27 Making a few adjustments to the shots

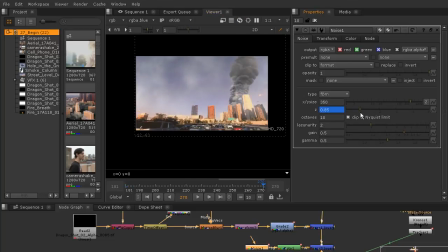And then here, let's just see what it looks like when we're pretty close to 1. Okay, so let's go ahead and I'm going to move back to the beginning and hit play. We don't want this to be moving so much that it looks like it's boiling at all.
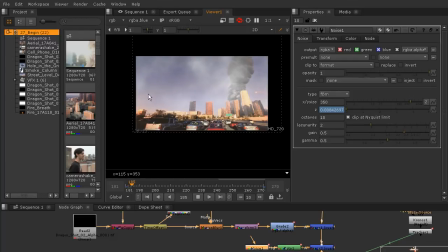We just want it to kind of feel like it's just a subtle little change in the noise over time. So it feels like kind of some ambient smoke, a little bit of fog. So let me let this kind of process and we'll come back and see if it's too much movement, too little movement, and tweak from there.
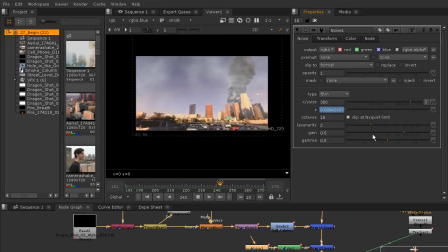Okay, so that is playing through, and I think it actually looks a little bit fast. You kind of don't notice it at first because of all of the movement in the shot, but if we didn't have that movement, I think that it would be looking a little quick.
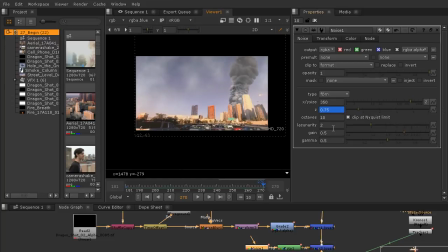So let's just come back over there to 270 and take it down to about 0.30. So that's going to be about a third of the time. And just kind of clicking through there, I think that is going to look way better and just not quite like it's boiling over time.
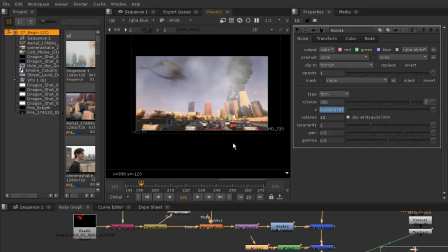So let's go ahead and save this as a new version. So I'm going to go to File, Save New Comp Version. So that's going to take me up to version 7. Then we can jump back out to our sequence view and jump on in to
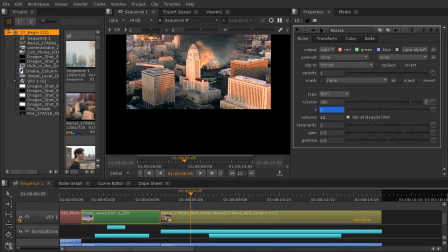what we're seeing over here in 17. So again, I mentioned a lot of changes I wanted to make to this one.
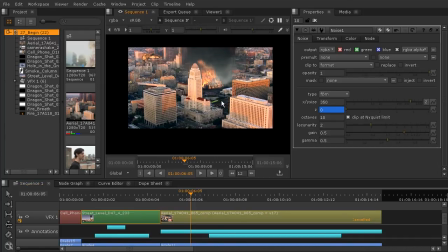So let's just go ahead and continue tweaking in the next lesson. One thing I'll do right before we close this one out is to just go ahead and take this street level comp and we'll version it up.
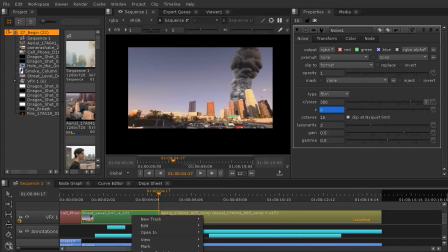So I'm gonna right click, go down to version, scan for versions,
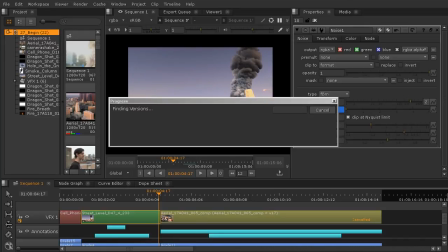and we'll give that a second to find us that new version. And it found a few, it looks like.
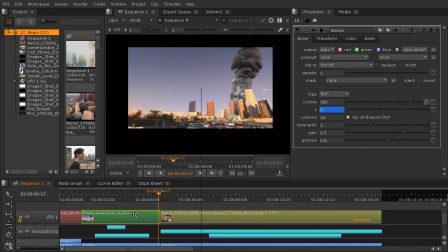Okay, and then we'll just go ahead and select this, hit the V key, and we'll choose that newest Nuke version.
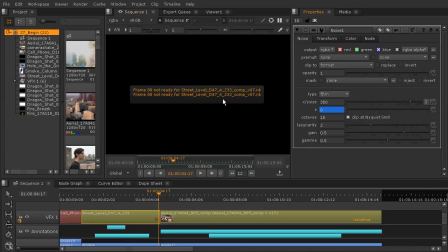Okay, and of course that's version 7, so it has not yet been rendered. And I went ahead and turned between lessons turned off that rendering, so we will want to
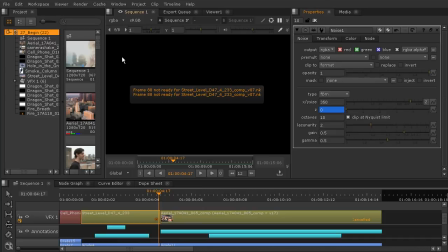turned off the ability to not automatically render when a new version is put there. So you can change that. That's just what I did because I wanted it to go ahead and do that. But that, again, we learned this earlier, is just in the preferences.
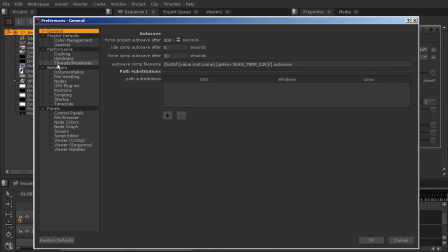You can come in there and just, again, go to your threads and processes and say, don't auto start background renders.
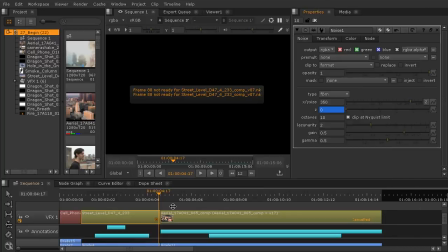And that's all that was. Okay, so that'll help you save a little bit of time if you don't want it to start doing those background renders. Of course, it's already doing that one for me. All right, let's come back in the next lesson and we'll start making some changes to our third shot.
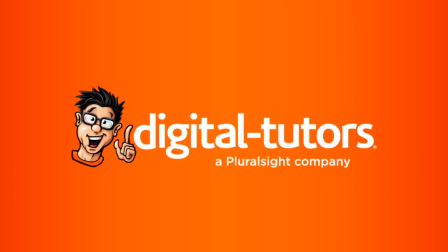Just pulling back to kind of see him a little bit earlier in that flight.
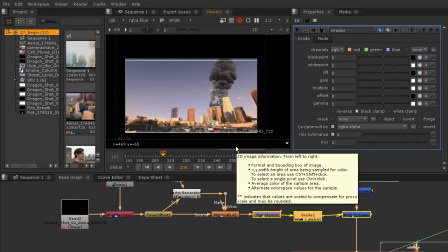Maybe just a little bit more than that. So he's definitely farther away in the shot for more of
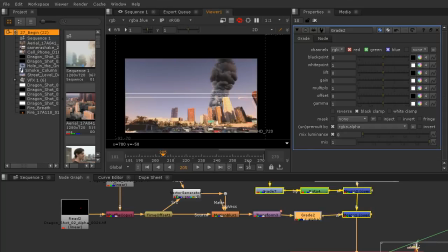the shot than he's close up because he is so big and he's traveling over such a large distance.
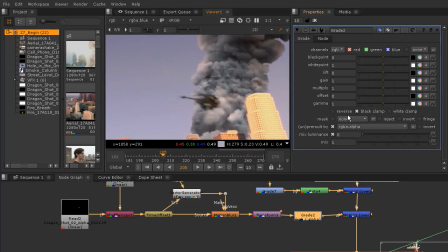Okay, that's pretty good. Let's go ahead and key at this frame at 205. So I can kind of come in and turn up the lift if I want him to get lighter. And you could see I could also do that with the offset. So both of those are options for me.
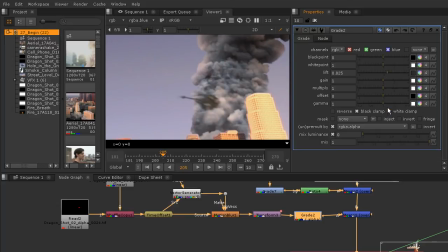I think the lift is going to be a little bit better for what I want to do. So I'm going to go ahead and key that lift there.